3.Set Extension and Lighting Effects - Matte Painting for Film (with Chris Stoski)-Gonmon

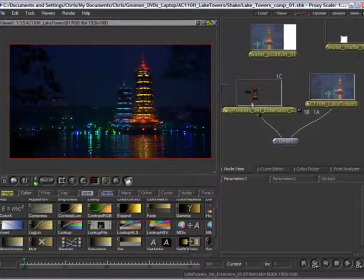0:01 Okay, so I brought the set extension into Shake, and I placed it in an over event, or over node, over top of the Lake Towers plate. So that basically just layers it over top of the plate, just like we had it in Photoshop.
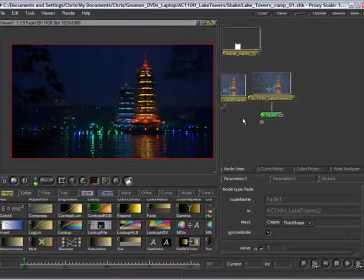0:17 I'm going to duplicate the plate and use the mat to cut out the water. I can use a fade event set down to 0,
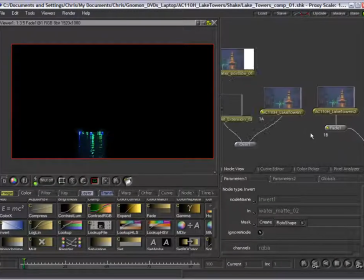0:29 feeding the mat into the alpha channel, and that'll just cut out the plate water that we want there.
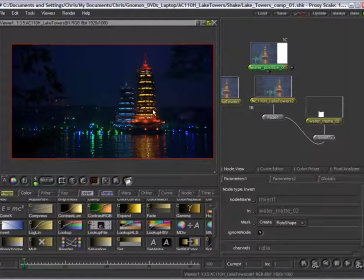0:35 Now the next step is we need to make sure that we offset the plate.
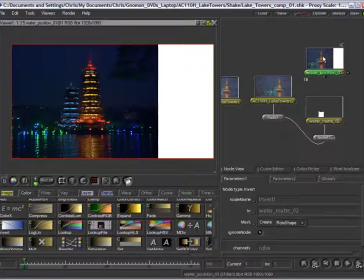0:38 We'll leave the mat where it is, but we'll go ahead and put a offset on the plate so that the water ends up in the right place.
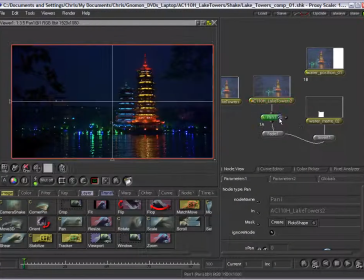0:47 So if we go to transform and pan, we can go in and type negative
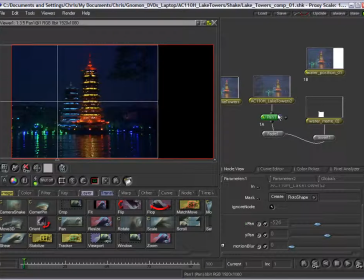0:54 526, which is the number that we figured out in Photoshop.
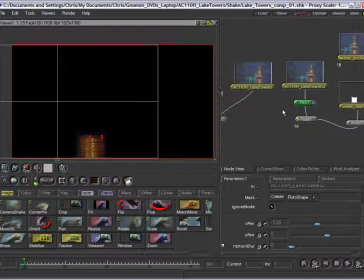0:59 So now if we compare the offset to our reference frame, they lined up.
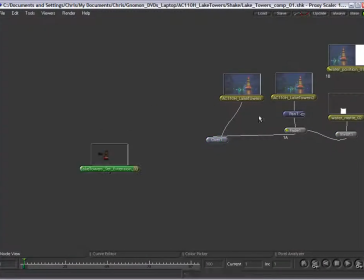1:06 So I'm just going to layer the water over top of the plate instead of the set extension.
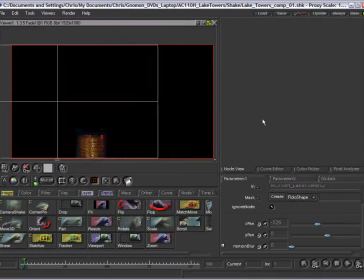1:12 Put the set extension on top of everything.
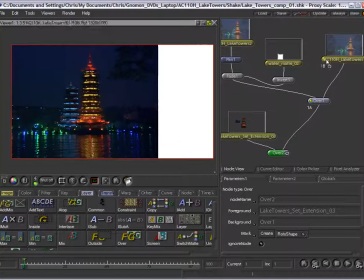1:18 Now if we render things out from the over 2 node, the bottom left node called over,
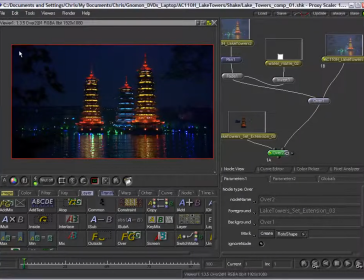1:24 we'll notice that the water that we're adding is a little bit on the bright side. It's not being layered over top of things the way we had it in Photoshop. So what we have to do is go into the element and turn auto alpha on.
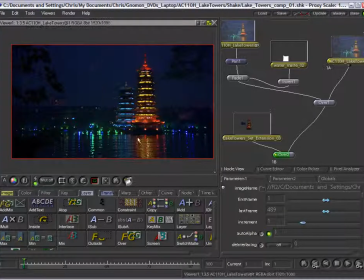1:40 Do the same thing here, and now you can see the reflection appears just as dark as it did in the initial plate.
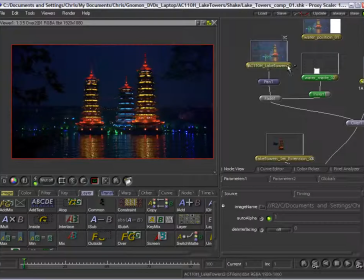1:50 So I'm just going to rename a few of these layers, and I'm going to slip the sink on this one plate layer. What that means is basically I'm just going to take that little bit of water
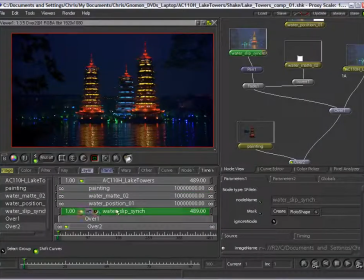2:03 and I'm going to offset the movie in time just for that one patch of water.
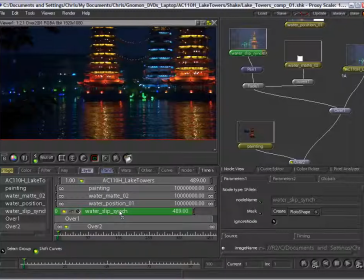2:08 And that way the two reflections, the golden reflections, won't be identical. Since our set extension shot is 100 frames and our plate was 489, we have plenty of frames to play around with there.
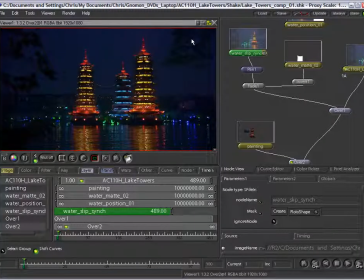2:24 Plenty of frames that the audience will never actually see.
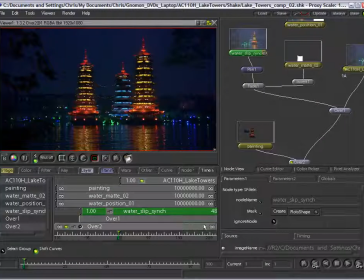2:43 I'm going to render a bunch of frames so that we can see
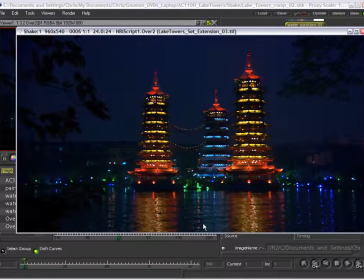2:48 the water reflections moving with regard to the set extension. So we're only really playing every 5 or 10 frames here, but you get the idea.
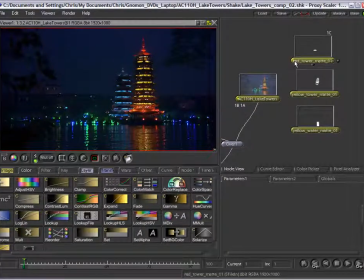3:02 Now the next step is to utilize the tower mat. So I'm going to apply a adjust HSV to the plate and connect the red
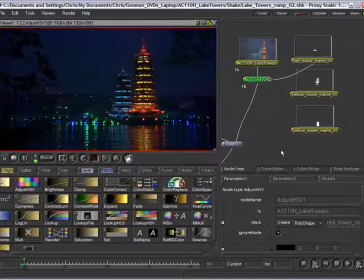feed the yellow mat into it and tweak the hue offset to warm it up so that again it looks like the other building in the plate.
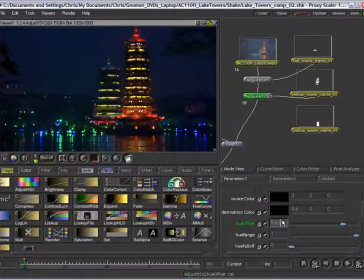And finally we'll go in and do the third copy, which is the yellow water mat.
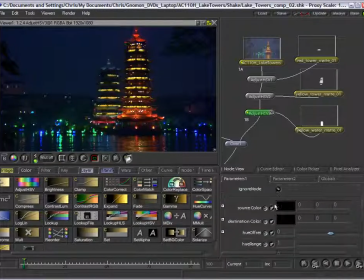3:52 And of course this water mat is going to affect the color of the blue reflection in the water.